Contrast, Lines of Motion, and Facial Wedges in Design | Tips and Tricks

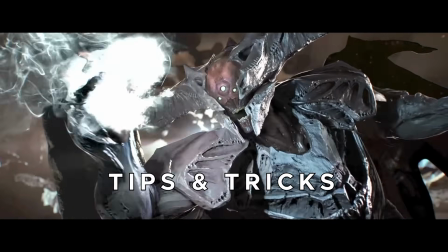Welcome back to another episode of Tips and Tricks, a series where I give a quick rundown of specific but sometimes related ideas in design.
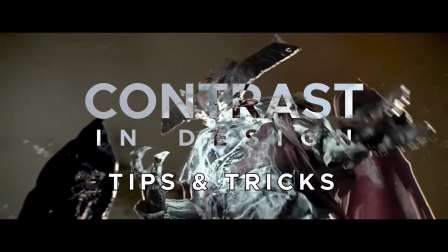This video is on contrast, lines of motion, and facial wedges in character design and animation.
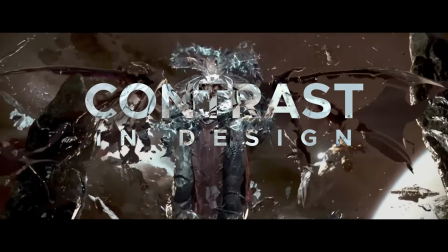These topics are related somewhat, so I thought I'd group them together.
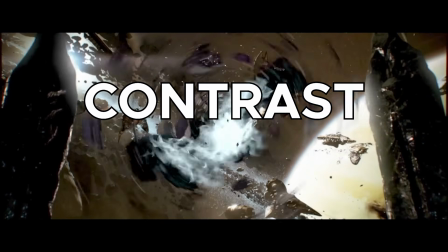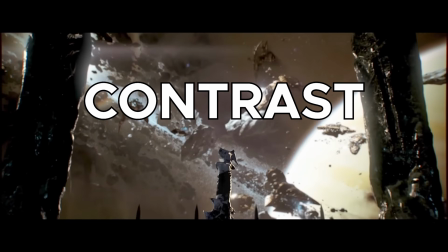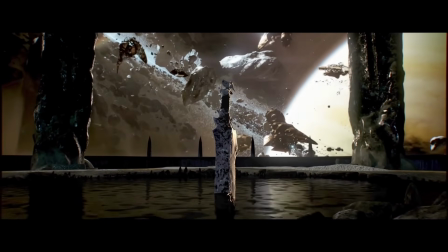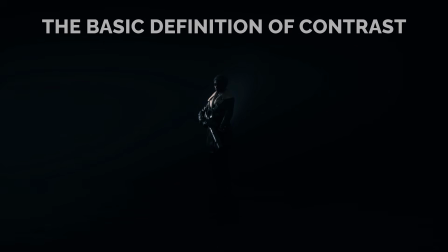In short, contrast is anything that stands out because it's different to that which surrounds it.
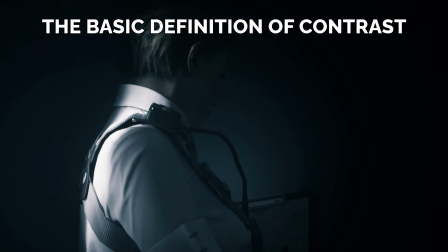Our brains are great at establishing patterns quickly, and when those patterns are changed or seen as immediately different, our eyes will subconsciously move to that aspect first.
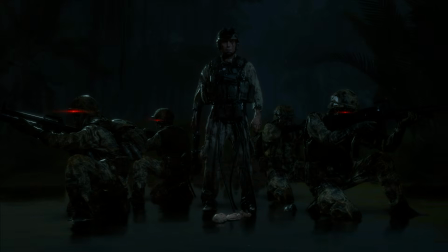Learning about contrast is useful for both character design, animation, and cinematography, as there are a lot of shared elements between them all.
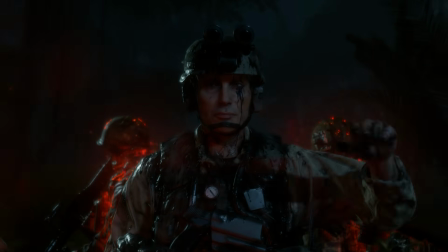It's also useful to combine different types of contrast together so that you can really emphasize an aspect or part of a character to better convey their playstyle or personality.
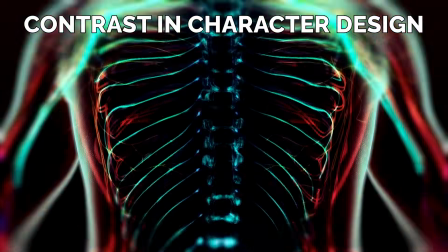Contrast is a tool that can be used in nearly every aspect for character design, so you need to break it down to better understand it.
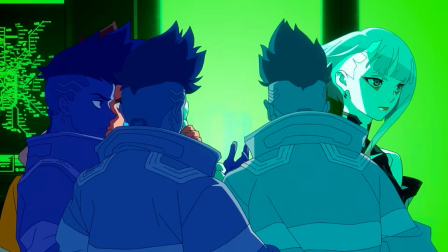Contrast is very good at drawing your eye to a specific part or parts of a character.
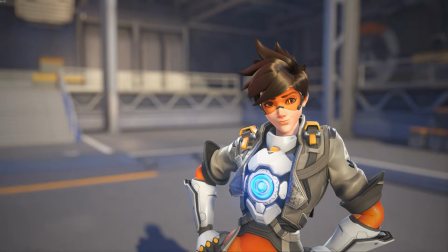You can get away with about a max of 3 focuses on a character, plus the face, before the character gets too visually demanding and overloading.
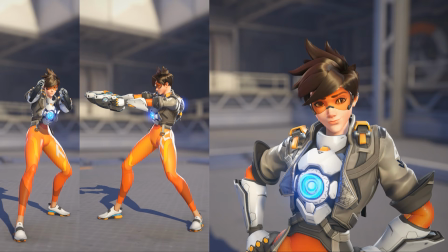Humans do have a bit of a limit when it comes to looking at detail. If it's too much, our brains get a bit tired and we want to look away.
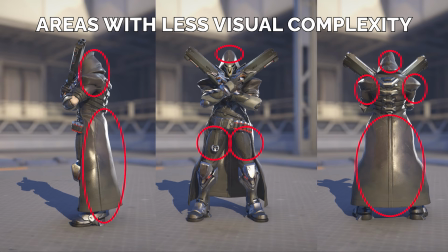Giving characters spots on them that are less visually detailed or attention-grabbing compared to other areas will give a viewer spots to rest their vision so they don't feel like their eyes are getting overworked.
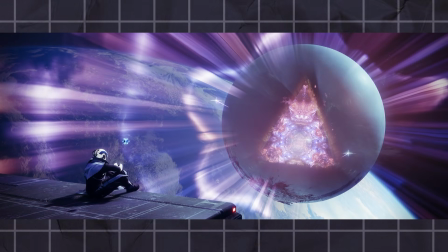It's like looking at a kaleidoscope for an extended period of time. You get tired and you want to look away.
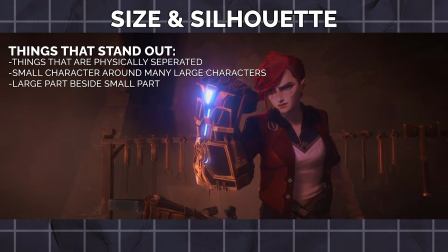Shapes or forms that are larger than anything near it will draw attention first. Things physically separated from a core group will also draw attention first.
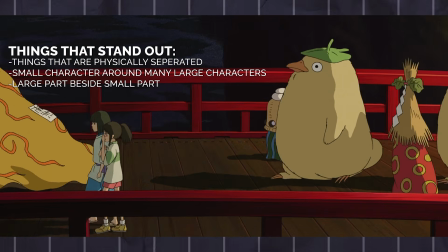Also within a shot composition, if something small is surrounded by everything that's quite large, the small thing will typically stand out.
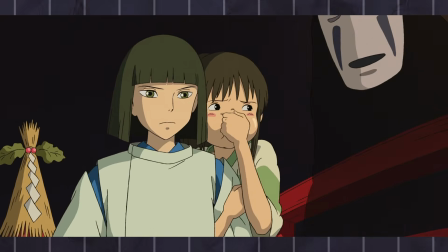This is something to note in regards to a character's shapes if seen from a silhouette.
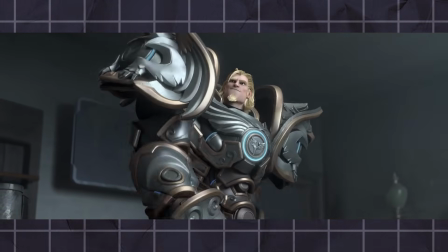It'll be a defining feature as well as grab attention quickly if made quite large. A great example is Reinhardt from Overwatch.
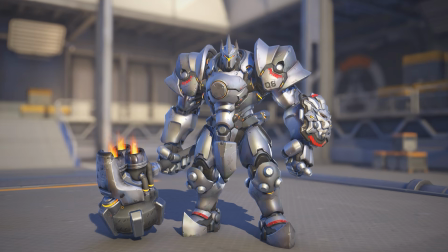The end of his hammer is physically far removed from the core of his body, and his shoulder pads are massive to double down on giving him a very heroic silhouette.
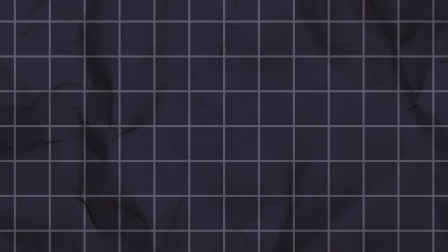You do want to be careful when it comes to the progression of sizes on a character, especially if it's a limb.
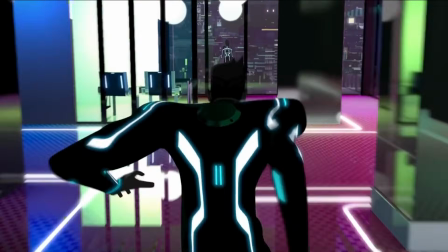You don't really want a large size difference that happens over a really short distance. It can make the form look structurally weak, unless it's a character holding an object or something.
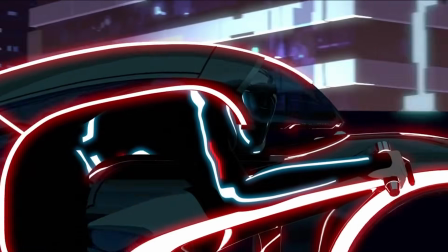Then you can get away with a larger size difference because it's technically 2 different bodies interacting with each other.
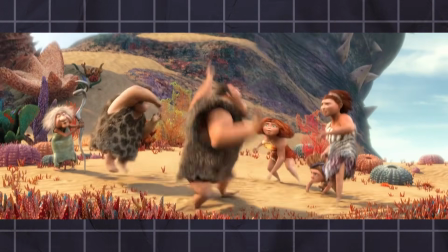If it's one part of the body connecting to another, it should change size like a slide whistle, if that makes sense.
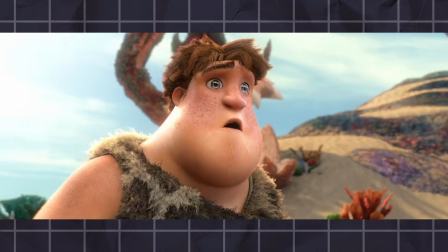It should be a bit of a gradual change, you know?
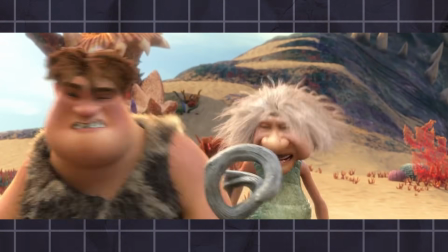It shouldn't be like a hard stop.
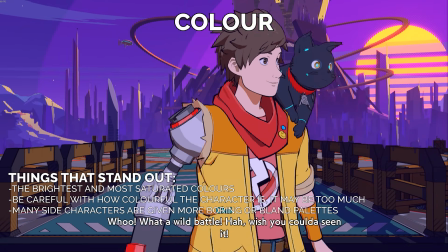Areas or colors that have the brightest or most saturated colors will grab attention first.
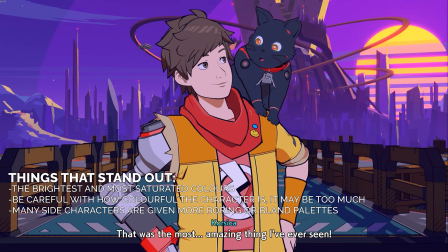Sometimes if too many colors on a character are really bright and attention-grabby, like I mentioned earlier,
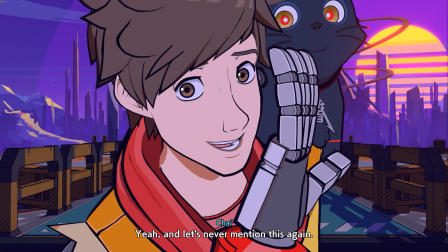it can be a bit much on the eyes, and you likely may need to incorporate some darker colors to balance it out.
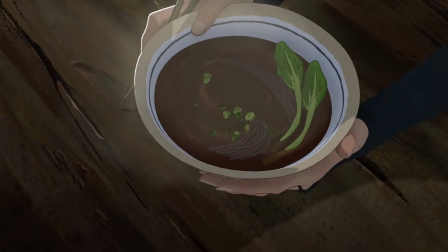This even works with shot composition. Characters that have the brightest lighting on them will stand out first and be the focus.
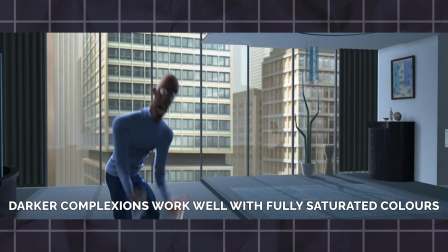Like I've mentioned in other videos, people and characters with darker complexions work quite well with saturated colors as their skin tone naturally contrasts the colors they wear.
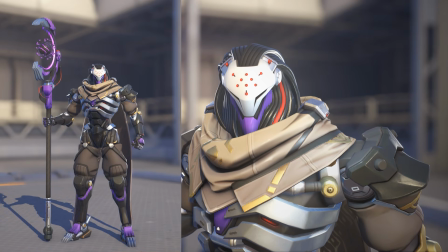Even in small amounts, the brightest color will grab the most amount of attention, so it can still be a tertiary color that provides the most contrast, and still be the focus.
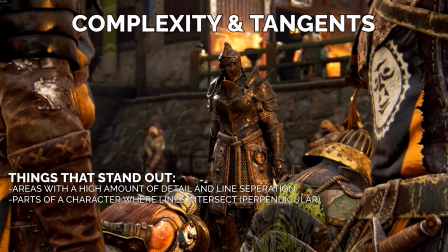Areas that have the most visual complexity through the density of lines and detail will grab attention first.
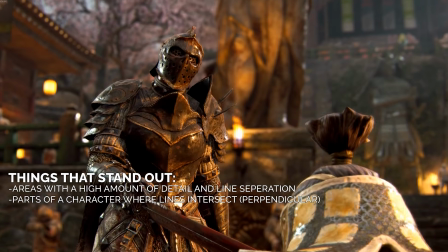When there's a lot going on in a specific area, we understand that and we want to look over there to see what's going on.
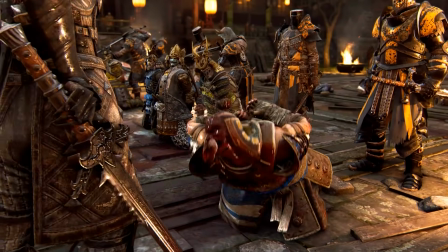You can still have details and lines in other areas, but you typically have to make the lines closer in value to each other,
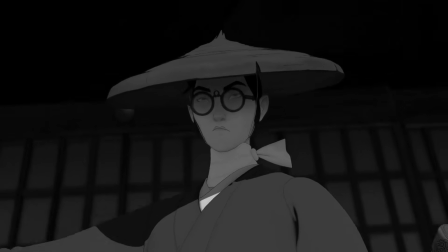so on a first glance, the details blend together in those spots. So when you squint, the focus isn't pulled away from the important parts.
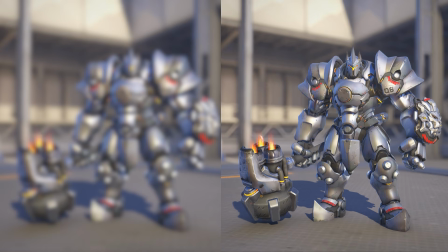Again, we can look at Reinhardt to see how this was done with some of his internal detail. Another aspect of lines that grab attention are tangents.
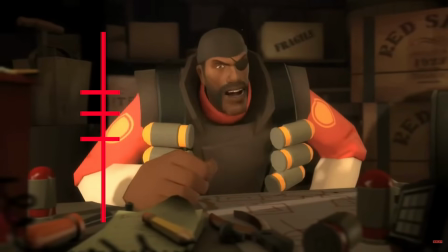Tangents are when an established path or line of motion is interrupted midway by a different near perpendicular line.